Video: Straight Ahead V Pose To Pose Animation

Hello everyone, welcome back to my series, Tradigital Tutorials. During this episode, I will be covering two different styles of animation, straight ahead and pose to pose. These two terms refer to the different styles that animators use when creating a scene. Throughout this series, you may have noticed me using both styles depending on the movement.
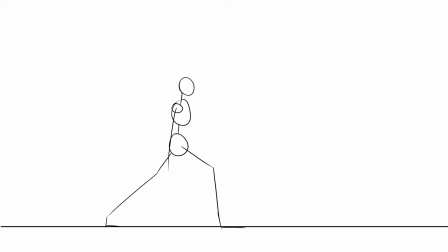0:21 Pose to pose means creating at least two keyframes, the most extreme points of the movement in an action. If you are animating a walk cycle, these keyframes would be when each foot comes into contact with the ground.
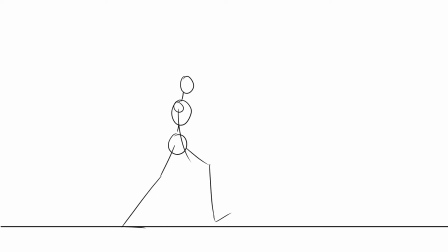0:35 After establishing keyframes, you fill in the gaps by adding in-betweens. You connect the poses of the movement together in order to make the motion more fluid. And after adding your in-betweens, the movement becomes more clearly readable. Pose to pose is very useful when you have a very specific movement in mind.
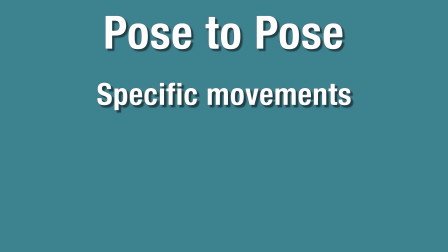0:51 If you're animating a basic walk cycle, you would want it to be predictable instead of spontaneous. Pose to pose also allows you to keep the volume and model of an object consistent throughout the scene, and helps to make sure that the timing remains consistent. If you draw each frame without knowing where it's going to end up, the timing may be thrown off,
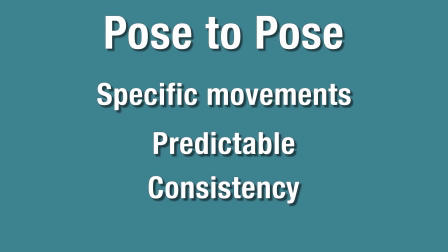1:10 or your model could break and change shape, resulting in a very different looking object or character at the beginning and end of the scene. In order to demonstrate pose to pose, I'll be animating a slow walk cycle.
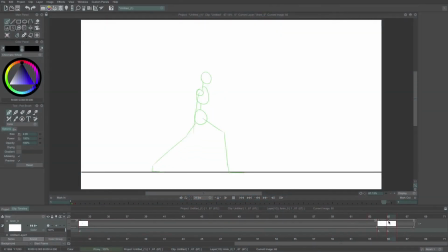1:21 In a slower walk cycle, there are more frames, and it can be difficult to make sure that the character keeps his shape throughout it.
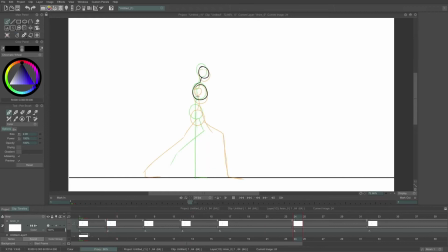1:27 We start this animation by creating the keyframes. In the walk cycle, these are the frames where both feet are on the ground and spread away from each other. After setting these keyframes, we can add in the breakdowns. Breakdowns are a type of in-between frame that help you describe the movement.
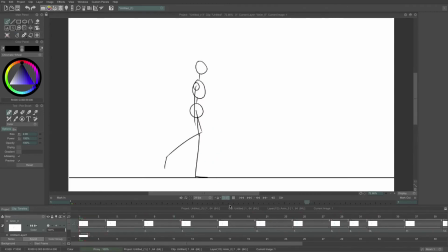1:43 In a walk cycle, the breakdown is when the two legs pass each other and both arms are straight down.
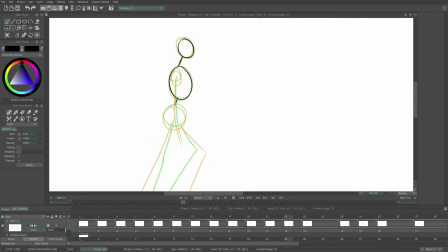1:49 After adding the breakdowns, we connect all of the movement together with multiple in-between drawings between each key pose and breakdown.
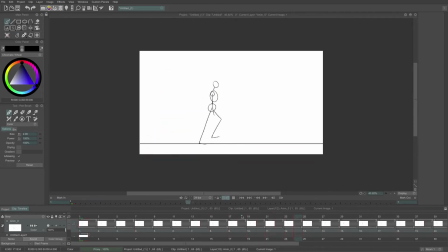2:06 And after adding those in-betweens, here's our final product.
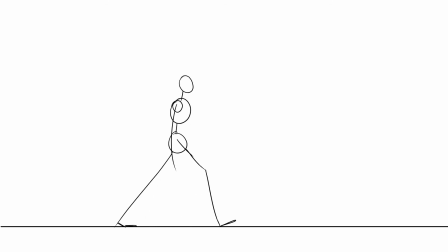2:13 The next style of animation, straight ahead, refers to animating without a specific plan in mind.
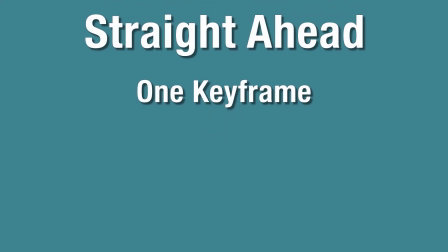2:19 In straight ahead animation, there is only one initial keyframe, and then the animator literally works straight ahead, animating one frame and then the next. This style of animation is particularly useful when you're animating something unpredictable, such as fire or particles.
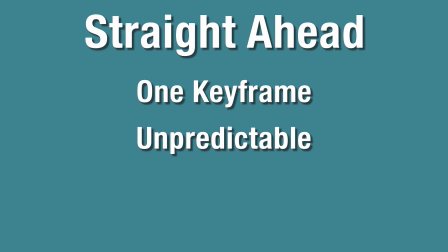2:35 If something is supposed to be spontaneous, then straight-ahead animation may be the preferred method. In order to demonstrate straight-ahead animation, I'll be creating an animation of fire. When we begin, we only put down an initial keyframe.
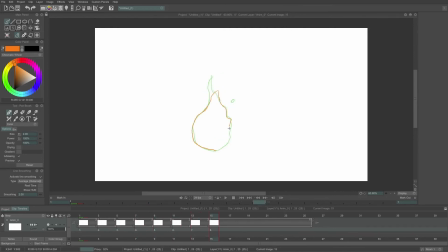2:49 Then, we begin to build on it by slightly changing it after each frame. I have some flames flicker upwards and then break off and disperse pretty randomly. I'm not too worried about where the flame will eventually end up, so I'm allowed to be a little bit more free with the way I create the fire.
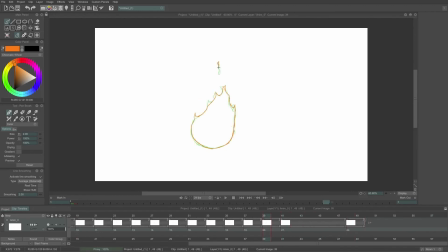3:06 Although I animated this in straight ahead, I did go back and add the initial keyframe to the end so that it would loop properly. However, the movement itself feels more fluid because I animated using straight ahead and did not have a specific plan for the fire in my mind. After adding some color to the animation, here's our final product. In both pose to pose and straight ahead animation, I would recommend doing some research or finding a reference for the object that you're going to animate. It can be very helpful to understand the way something moves before immediately trying to animate it.
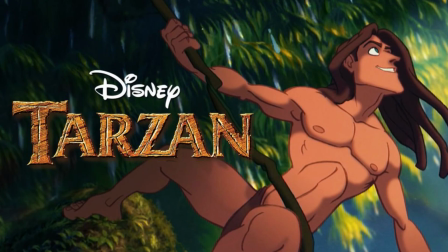3:40 In fact, when creating Tarzan, the animator spent time visiting zoos, attended lectures on primates, and took a 2-week safari to Kenya in order to research how the gorillas moved before animating them in the film. Although you may be animating in straight ahead, understanding how something moves in general before can be a very useful tool. Thank you everybody for watching this video, and before I go, I would like to direct you towards Howard Wimser's video on starting an animation project,
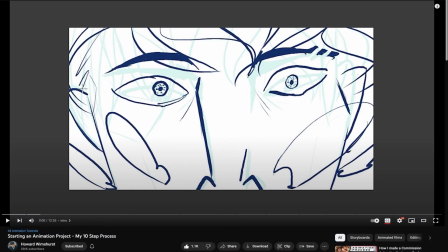4:07 where he breaks down his process on what he does before he animates a scene.